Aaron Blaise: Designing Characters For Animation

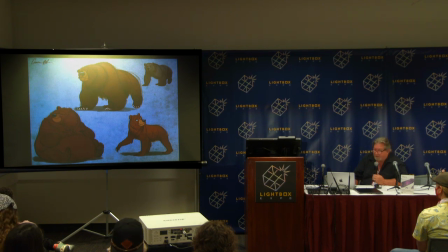You know, the upper right hand drawing is basically the drawing of a real bear, but the one in the top, I wanted something that was kind of a bully, kind of a burly, mean type bear, so I created something that was more husky and, you know smaller cranium and all that kind of stuff bigger feet and then obviously
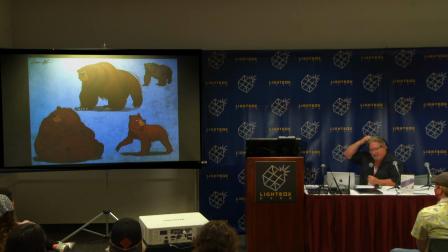you know the character all over on the left he's had a lot of salmon you know he's had a good day at the salmon run so uh and then you know the guy on the right these are early ideas that i had done for brother bear for different characters and um and you know we had we had to populate that movie with
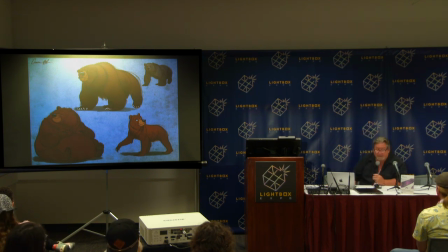200 300 different bears and make them all different you know and so how do you do that when And, you know, us as humans, we look at bears, a black bear, a grizzly bear. They're all, you know, basically they look the same. So you've got to really find ways to make them different.
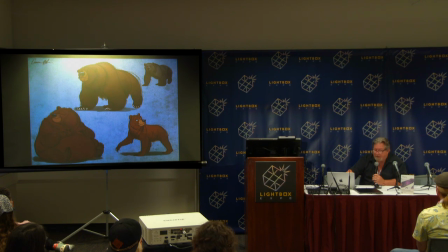One of the things I love to do is just sit down when I doodle and play with proportions, play with design, and just sit there and just doodle faces and bodies and characters. And it's a fun habit to get into because you make little discoveries that you can kind of block away and use later on.
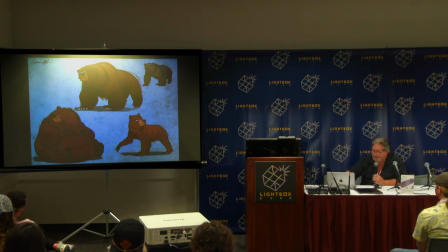so you know these I like to include them because a lot of times these are like if I'm sitting on my Cintiq and I'm talking to the bank or whatever on the phone and I'm you know I'm sitting there doodling and I'll come up with little characters that I like to kind of put off to the side that's where these characters come up and come from so keeping this is another one that I see a lot of and that's expression a lot of people struggle with expression and are you guys do Do you guys know who Mark Henn is? You ever heard of Mark Henn? Mark Henn's a Disney animator. He's one of the few 2D animators that's still at Disney. And he was the supervising animator of young Simba. You know, for everybody that saw Simba trying to wake up Mufasa when he's got run over by all the wildebeest and made you cry, that's Mark Henn did that to you. So that's funny. I just gave a lecture in Wyoming to a bunch of artists. And Mark Henn happened to be there. and I was giving a lecture where I was talking about that shot, and I called him out on it, and everybody just turned their heads and pointed at him in the audience. But I was a young animator, and I worked with him quite a bit. In Beauty and the Beast, he animated Belle, I animated Beast. I was animating Beast under Glenn Keane, but I was in Florida. Glenn was in California, and Mark and I were in Florida together. And so I went to Mark a lot. You know, when I did Raja, he did Jasmine. When I did Nala, he did Simba. So we did a lot of work together. I was in his office all the time, really learning a lot from him. And I remember going to him and struggling with some expressions. And the first thing he – I think we were talking about a happy face.
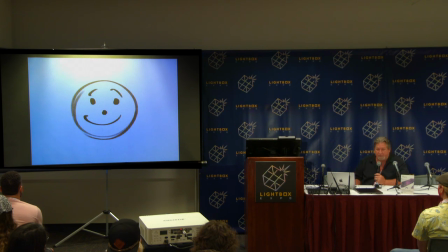I was trying to get this happy expression on Raja. I was having a hard time with the snout and everything. And the first thing he drew was this. He goes, Aaron, what's this? I said, it's happy. It's a happy face. Everybody knows that. I don't care what language you speak, where you are in the world.
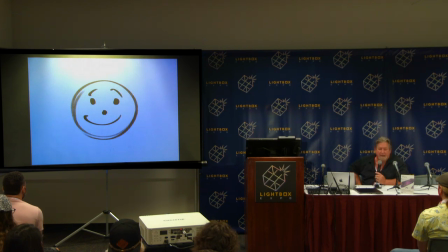You can look at that little icon and know that that's happy. He says, that's the secret to your expressions. Put that into your expressions. Make your expressions simple. Get that simple icon in there so that, you know, underneath all the detail and the 3D form, you still have this.
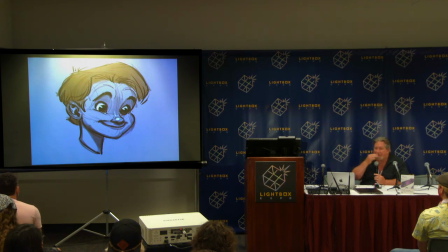Okay? And that's the key. simple mouth shapes simple eye expressions the more complex you the complexity you put in there the more you water it down okay the more convoluted it becomes so simplicity is the best angry right boom
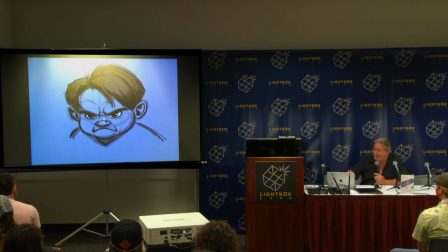angry it's the same thing now i know these are cartoony and the cartoony examples but even if you're doing realistic more realistic type design simple is always better always oh surprise. Yeah, so always remember that. That's a huge thing.
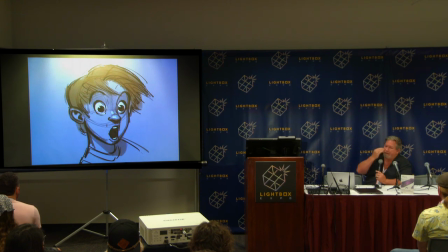The other thing, too, depending on the broadness of what you're doing in your animation or your design, I should say, when I look at different expressions of other students or young artists coming up to me looking at their portfolio,
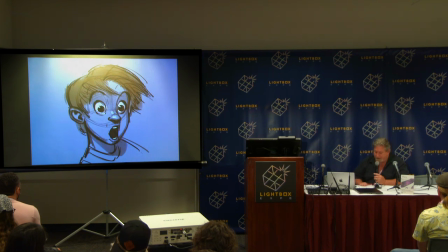one of the most common, common, common things I see in, let's say they do a model sheet of different expressions for a character and you'll see lots and lots of expression changes within the silhouette and no change in the silhouette whatsoever an
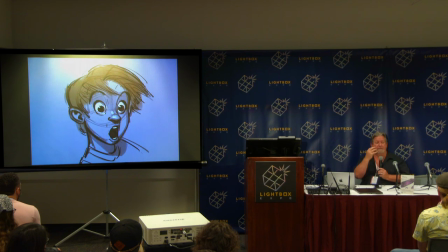open mouth really big is the same silhouette as a clenched teeth very often people forget to you know squash and stretch and push the silhouette in the head for expressions as well so think about that as you're doing that
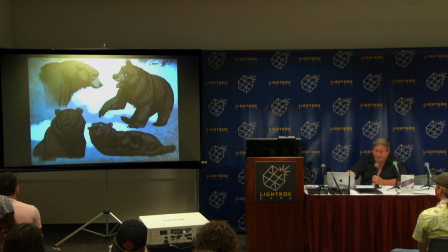just a few examples here as well same with animals you know people ask you know how do you get human expression into animals it's really taking those simple iconic ideas and just applying it to a different structure of face but it's really we get it in the
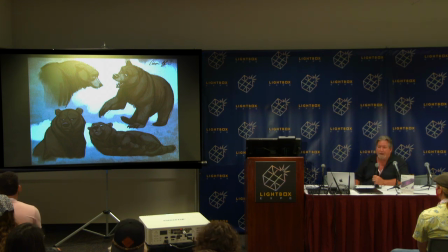eyes you know we we read so much in our eyes we read a lot in the mouth but so much is is just eye and eyebrows and so if you can get that on an animal character, you're 90% there. And that's another thing, another example I use, especially when I'm drawing,
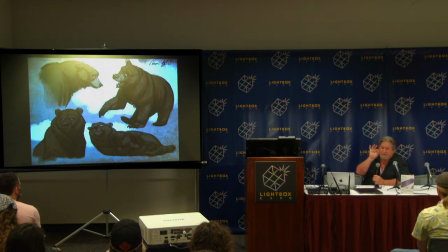is you can sit and you can adjust an eyebrow a line width, and you can get a different thought, a different idea. We're so used to reading faces. We're social creatures. And so the eyes, eyebrows,
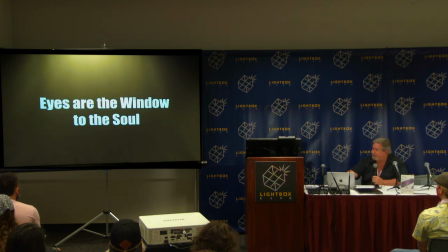those subtleties, well here we go that's the next thing we're talking about the eyes are the windows of the soul these subtle little changes will give you
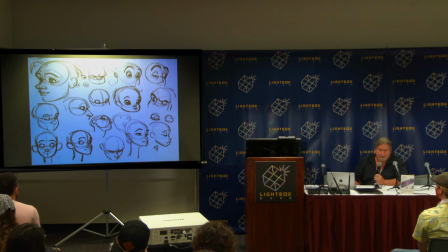completely different thoughts and expressions and everything else and coupling that with the mouth um you can come up with an infinite number of expressions all very you know subtly different from one another so that being said really get in there and understand how does how do the
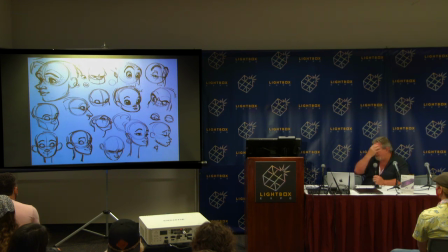eyes sit in the skull how do they how does all that work from just from a scientific anatomical standpoint understanding all that so that you can move things around in a believable way you know we push beyond what we might be able to do anatomically but you're at least pushing from what you already know
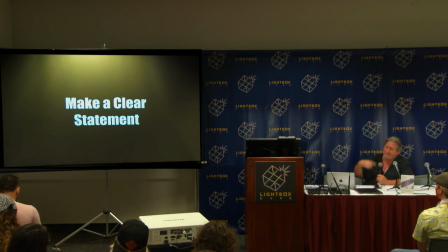making a clear statement so this is going to overlap a little bit of what we've I've already talked about but it's a little bit different
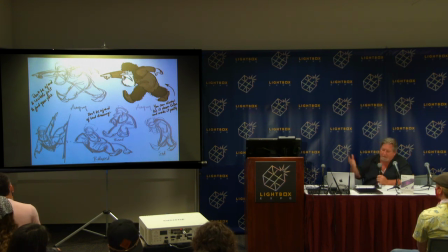and what I'm saying is in this it goes along with clear silhouette and everything else but in this case when I make it when I'm talking about a clear statement I'm talking about posing pose your character doing something making you know this guy's he's mad at somebody and he's coming at him and
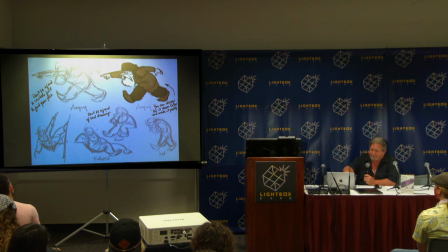he's got a he's got a you know he's got a beef with somebody or he's any any kind of pose you know he's sad you know shuffling along a path somewhere down the road whatever I get in there and I just scribble out these really messy gestures you can always go back I
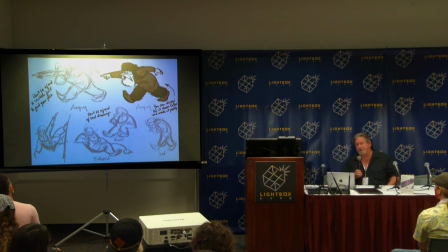always say you can always go back and make a pretty drawing later make sure your initial pose that initial sketch is clear. Get in there and make it clear. Then you can go in and make it pretty.
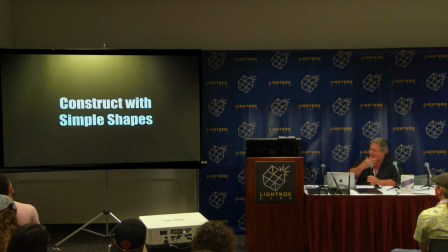So going back to more academic type ideas, constructing with simple shapes.